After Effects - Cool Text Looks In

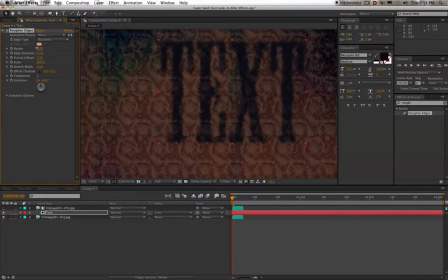[45:17]
It's just this soft edge, which kind of looks cool already. And you can affect how much it affects it by changing the border amount. That's just affecting the edges. So we do want some soft edges, but I also want a little bit of some kind of grunge there. So I'm just going to bring up the sharpness a little bit. Maybe bring up the border a little bit.
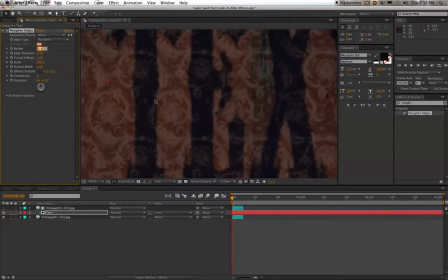[45:38]
And what you see if we zoom in now, the text is no longer soft. If I bring off that roughen edges, see nice and soft edges, nice and hard, crisp edges like computer generated. We have this roughen edges, and suddenly it's softer. Looks like there's a little bit of grunge in there.
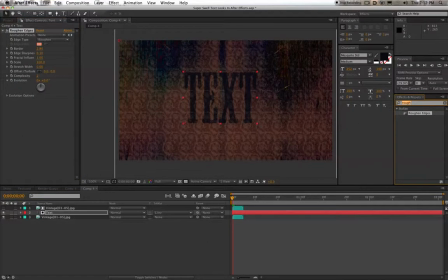[45:54]
Now to sell this even more, there's a filter called, oh, my brain. What is it called? Let me see if I still have it here.
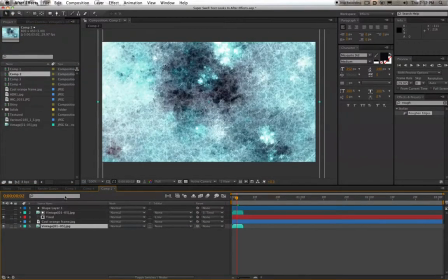[46:10]
Here we go.
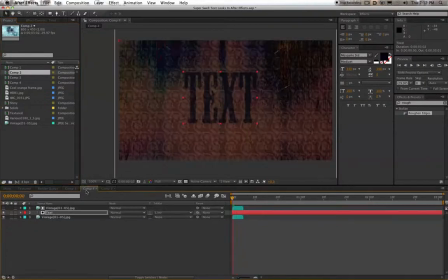[46:15]
There it is. Okay. I can never think of it. It's called displacement map. So let's type in displacement map. I'm going to drag that over to our text. This one will help sell this even more.
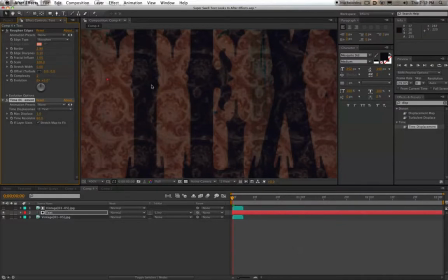[46:28]
It'll help make our text look like even more like it's a part of this background.
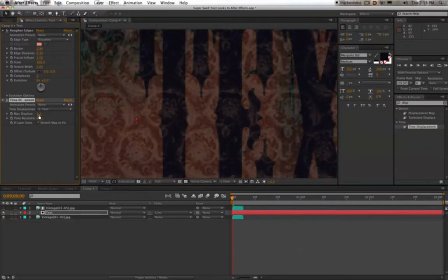[46:33]
This again, we just need to play around with these settings. We have the max displacement and the time resolve. You know what? This is the wrong one. I'm like, wait a minute, I don't recognize any of those, but I'm going to play it off as if I do. I added the wrong one. I added time displacement instead of displacement map, which is what we want.
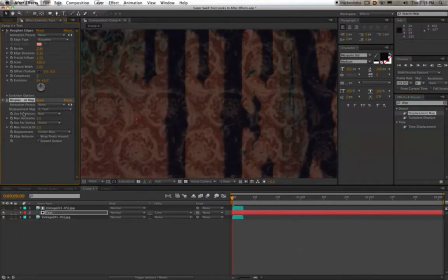[46:51]
Drag it over to the text. That's more like it. First thing I want to do is tell it what map do you want to use to displace this. In other words, like, what we're going to tell this filter, we want to make this text look like something. Well, it's like, what do you want it to look like? What do you want it to kind of blend with?
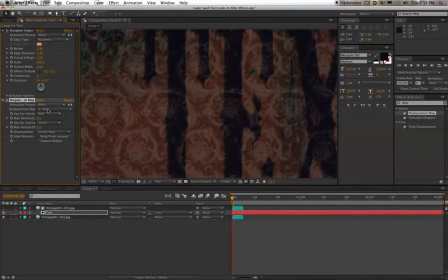[47:10]
Well, we want it to blend with and look like and use the map of not the text itself, but our background, the vintage background. So you can click that, and already, without even changing any of the settings, you can see that it makes it makes the edges look like it's a part of the text. It makes the text look like it's more of a part of this background.
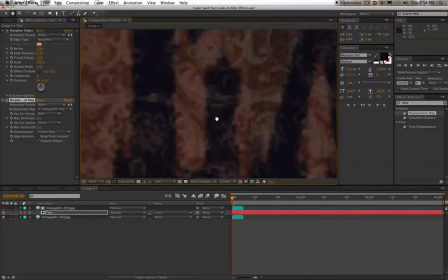[47:30]
It kind of adds it and brings out, like right here even, it kind of brings some of the pixels into this background a little bit.
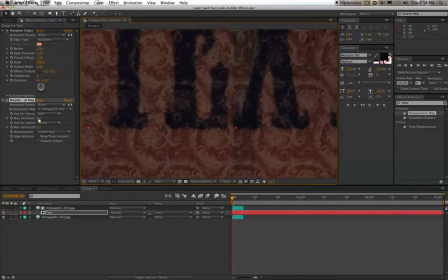[47:38]
And as we change these settings, you have max horizontal and vertical. And what that's going to do is, if we bring that way over, it starts blending this text even more into the background. So we want this to be subtle. So maybe something like 2 might do it.
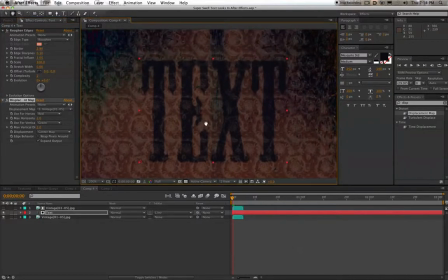[47:55]
Again, it's not much, but it's the little things that really help sell. So if we turn off that displacement map, it just helps to add a little bit more of a grunge, a little more of a beat up look to the edges, so that this text, like if we brought both of these effects off, these edge kind of effects, look at that. Our text looks sharp again.
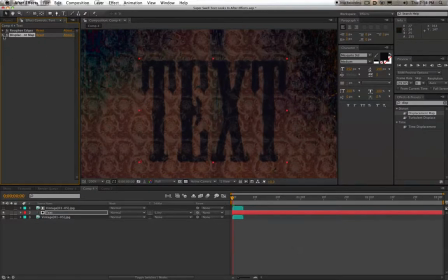[48:12]
It looks computer generated. We add those. It already looks much grungier. I'm going to bring down the displacement map a little bit more. I want it to be subtle. And I'm also going to increase the edge sharpness because it's a little bit soft for me.
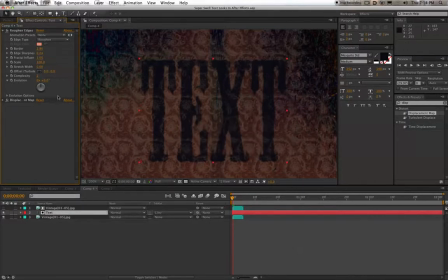[48:26]
Okay. Okay, so last thing we're going to do to really sell this and to make it look more like, where is it?
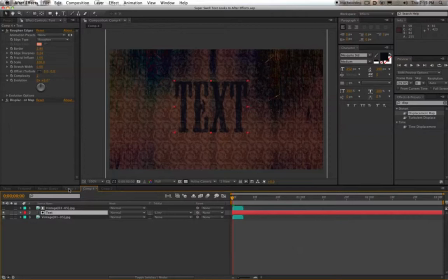[48:34]
Oh, that was a horrible example. That's right. Where's the original? There we go.
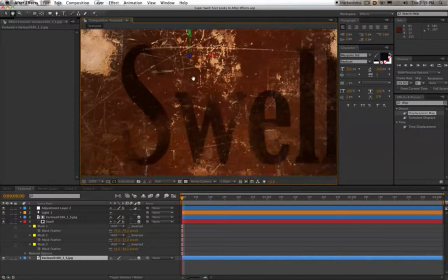[48:40]
To give it more of this sort of faded look, because if you look in this text here, like, part of the S is faded here, and then it comes back, and then it's faded down here,
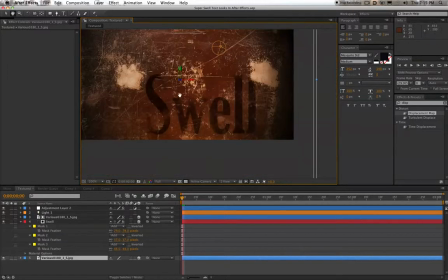[48:49]
and the W is a little bit faded. It just looks worn. So to get that, it's very simple.
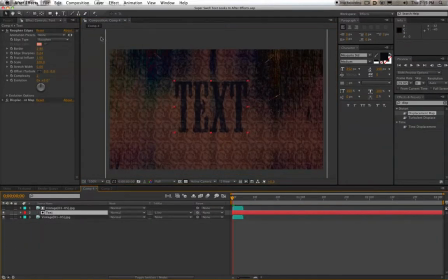[48:54]
What we want to do is click on our text, and we want to add some masks to this. So we want to add, you go up to your rectangle tool. It might look like a circle, which is the ellipse tool, which is actually the one.
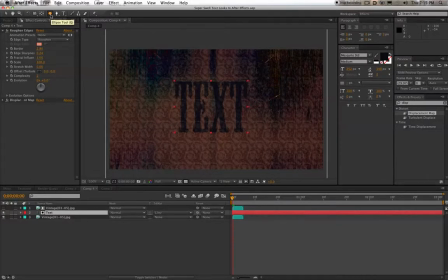[49:09]
No, wait a minute. Okay, you can use this, and I have, but I want to customize it. So instead of using one of these, which I was trying to sell you on, we actually want to use the pen tool and create our own mask.